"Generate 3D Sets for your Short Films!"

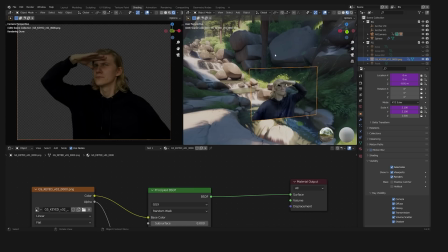12:16 So if you want to render in cycles, you can simply assign an emission shader to your 3D environment and play with the strength.
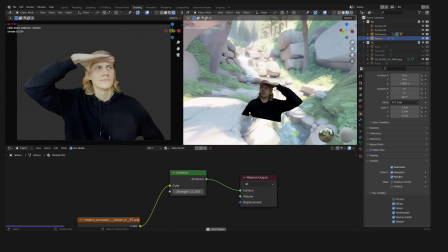12:23 The world will then serve as a light source for your image sequence. For a much faster EV workflow,
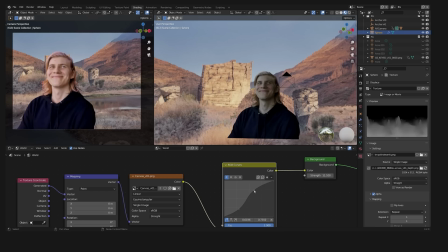12:29 you can create a sort of fake HDRI by loading your original 360 degree image into an environment texture and then use,
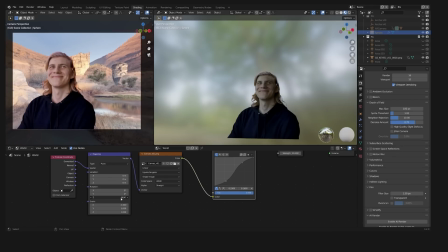12:37 for example, a curve node or a hue and saturation node. Also, don't forget to align your fake HDRI image with the 3D model.
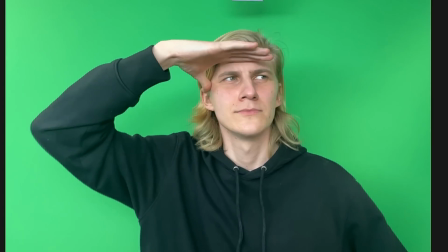12:45 So you can see our footage fits much better into the 3D model already, especially considering we had a completely different lighting setup while filming these shots. But it really starts to shine when we add our own custom lights into the scene.
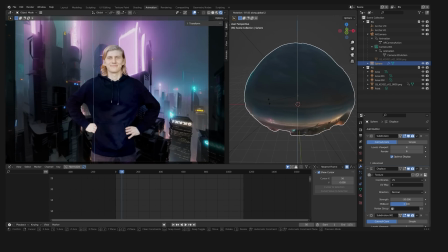13:00 So in this shot, for example, I wanted to highlight the cyan and magenta neon lights of this Blade Runner-like cyberpunk city even more.
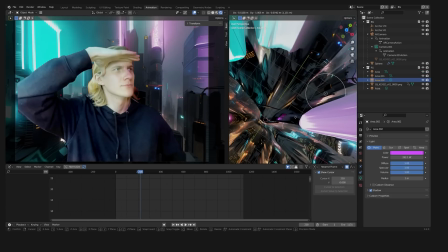13:09 So I added two more point lights into the scene.
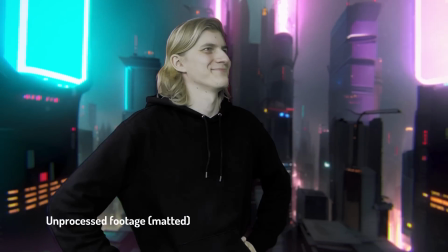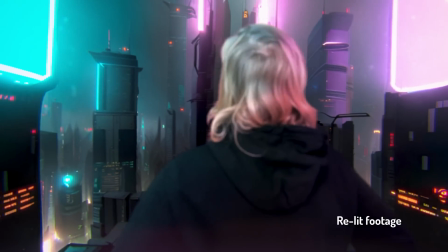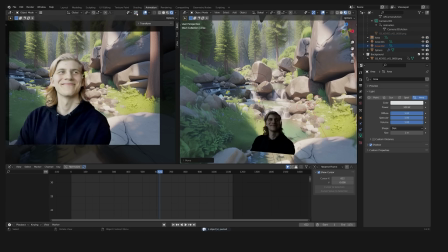13:26 And in this shot, I wanted to brighten up the left side of me because there would be a very strong bounce light coming from these rocks behind me.
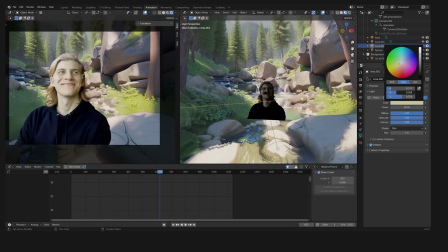13:35 So I added another area light with a warm color to kind of fake this effect.
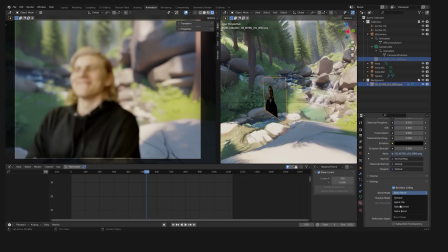13:39 And of course, you can also add additional effects like depth of field in Blender. Just make sure that you set your transparency correctly in the shader for it to work. So now that these shots are pretty much done, we could render them out and call it a day,
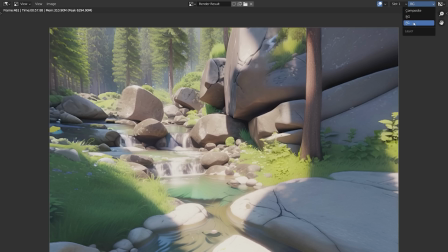13:51 but I would recommend rendering the foreground and background separately so we can do some additional compositing in Nuke Fusion or After Effects.
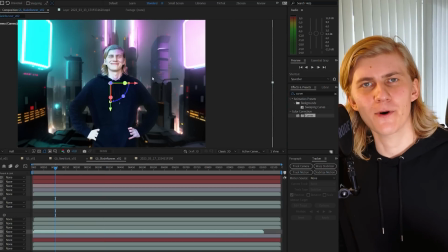14:00 If you shot with Camtrack AR, you can also import that camera data into After Effects as well.
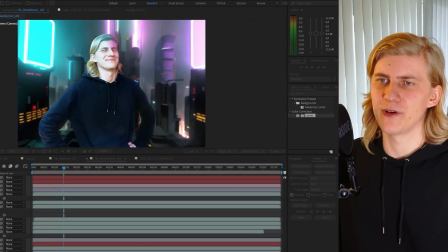14:05 And in this shot, for example, I used it to add some additional dust stock footage into the scene.
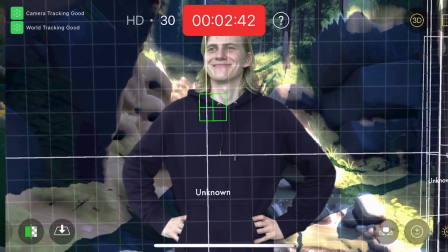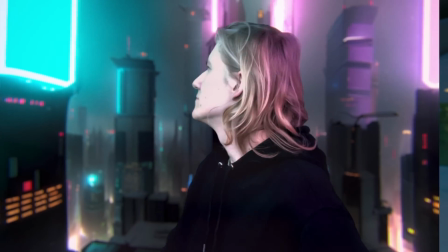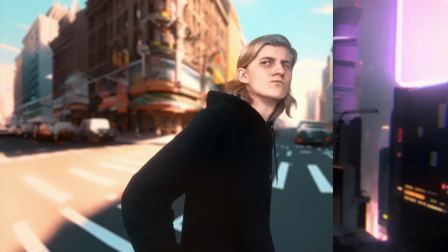14:24 I know these shots aren't exactly Hollywood,
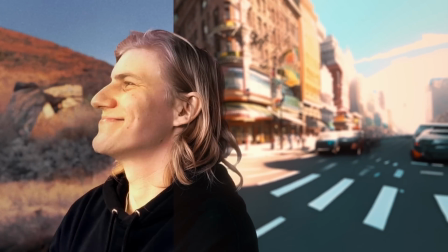14:26 but keep in mind that I originally shot them as a spontaneous test for this workflow idea. And you can see there are a lot of mistakes still in there.
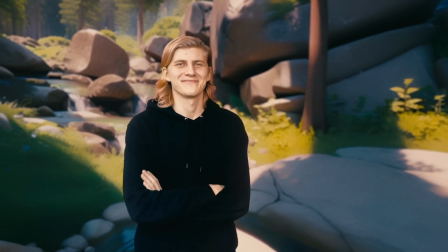14:34 Like, for example, you can see that the color temperature changes because I forgot to turn off the automatic adjustment in Camtrack AR.
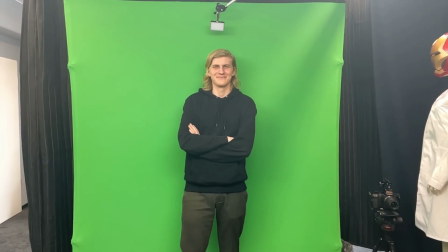14:41 And also it's a bit shaky because Camtrack AR will disable the automatic camera stabilization from the iPhone.
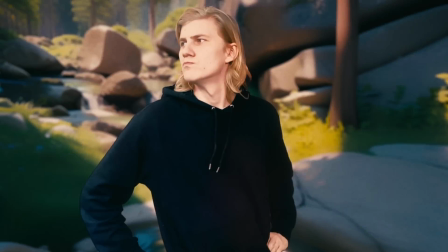14:46 And to smooth out those micro wiggles, you could just use a warp stabilizer set to like a very low value of maybe 15% or something.
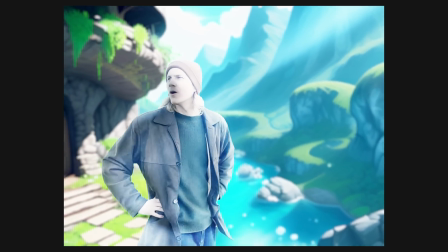14:54 In this shot, I wanted to try out how far I could push this technique. So I tried this image with very overexposed sunlight.
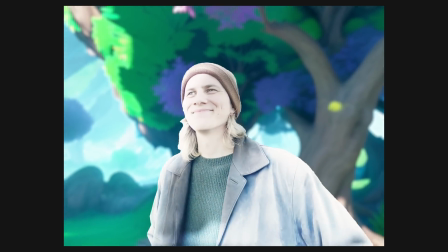15:02 And there you can see quite well that it falls apart. You can see where the limitations of this technique are. Even though at some places it works surprisingly well. Just again, think about all the possibilities that this technique offers. From VR experiences to video games to creating your own virtual production studio in your living room. Another option, of course, would be to also put the green screen footage through an AI to create a fully AI-generated short film. If this video has inspired you to try out any of the techniques for yourself, please send me a link or tag me on your work. I would love to see it. And please leave a like and subscribe and tell all your AI-interested friends about this channel. These videos take hundreds of hours of work to create, and growing this channel means I can focus more time on creating them. And now, go out and shoot the movie that you always wanted to shoot. See you next time.